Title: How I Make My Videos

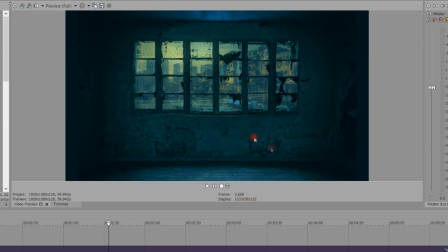I wanted to do basically a zombie apocalypse ambience video to make it seem like you're hiding out for the night during the zombie apocalypse and having the sounds of, you know, the different creatures and stuff outside.
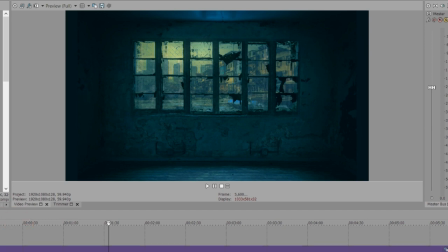I just thought it would be neat to have on in the background, especially if you're like me. I've loved zombie movies and end of the world movies since, you know, I was a kid in the 80s. And I plan on trying to finish this video sometime and trying to do some other end of the world ambience videos
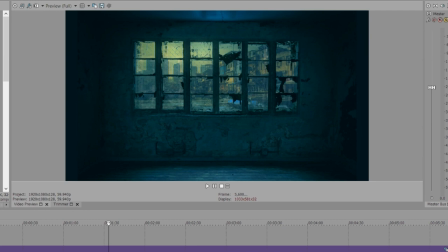and post-apocalyptic stuff where, you know, the world is already ended and it's kind of like Fallout. And then some more sci-fi stuff. I have the one spaceship video, but I want to do a lot more sci-fi stuff.
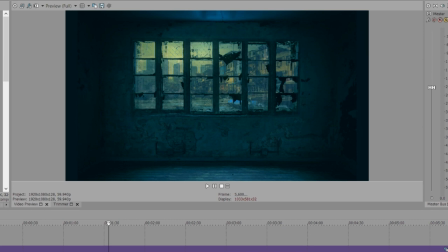And I plan on doing multiple cyberpunk videos. But like I was saying, I was experimenting with actually acting in the video so that it's not just seeing out a window and that's it,
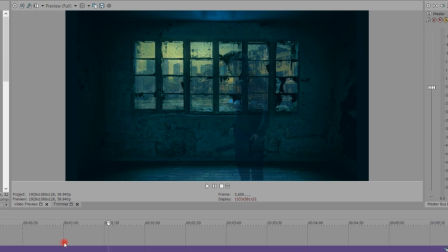but actually having some dialogue and other things going on. As you can see here, there I am with my bat to kill zombies. Basically, the viewer and I are stopping here in this building for the night
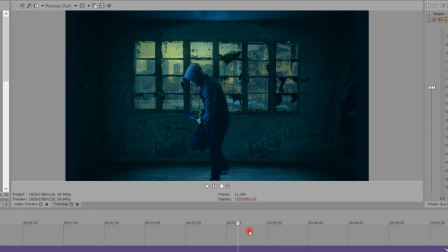to make our bed on the floor and wait out the night before we head on. And during the night, there may be a couple of things going on to wake us up and whatnot. But I couldn't get it to work right, and I couldn't get it in time for Halloween.
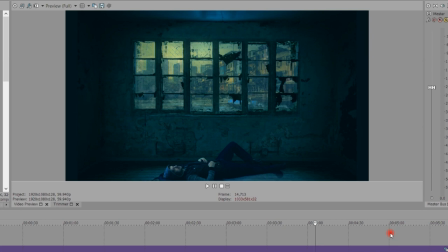So I just postponed it and put it aside, and I'll probably come back to this one sometime in the future, hopefully, because I'd really like to finish it. There are a ton of videos that I want to do, and I plan on doing in the future. I know I only put a video out very rarely,
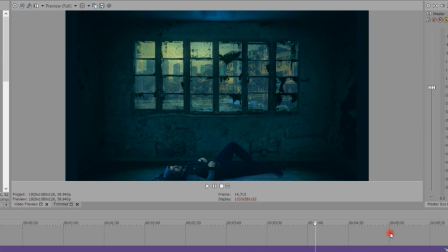but it's because it's hard to find enough time to work on these because it does take me forever to work on the videos and finish them. But I will be putting out more videos in the future, so keep an eye out. So now you know how I make my videos. Thanks for watching, and thanks for your support by subscribing to my channel and watching my videos. And in case you're wondering, my next video, whenever I finish, it will be an ambience of Rivendell from Lord of the Rings. What?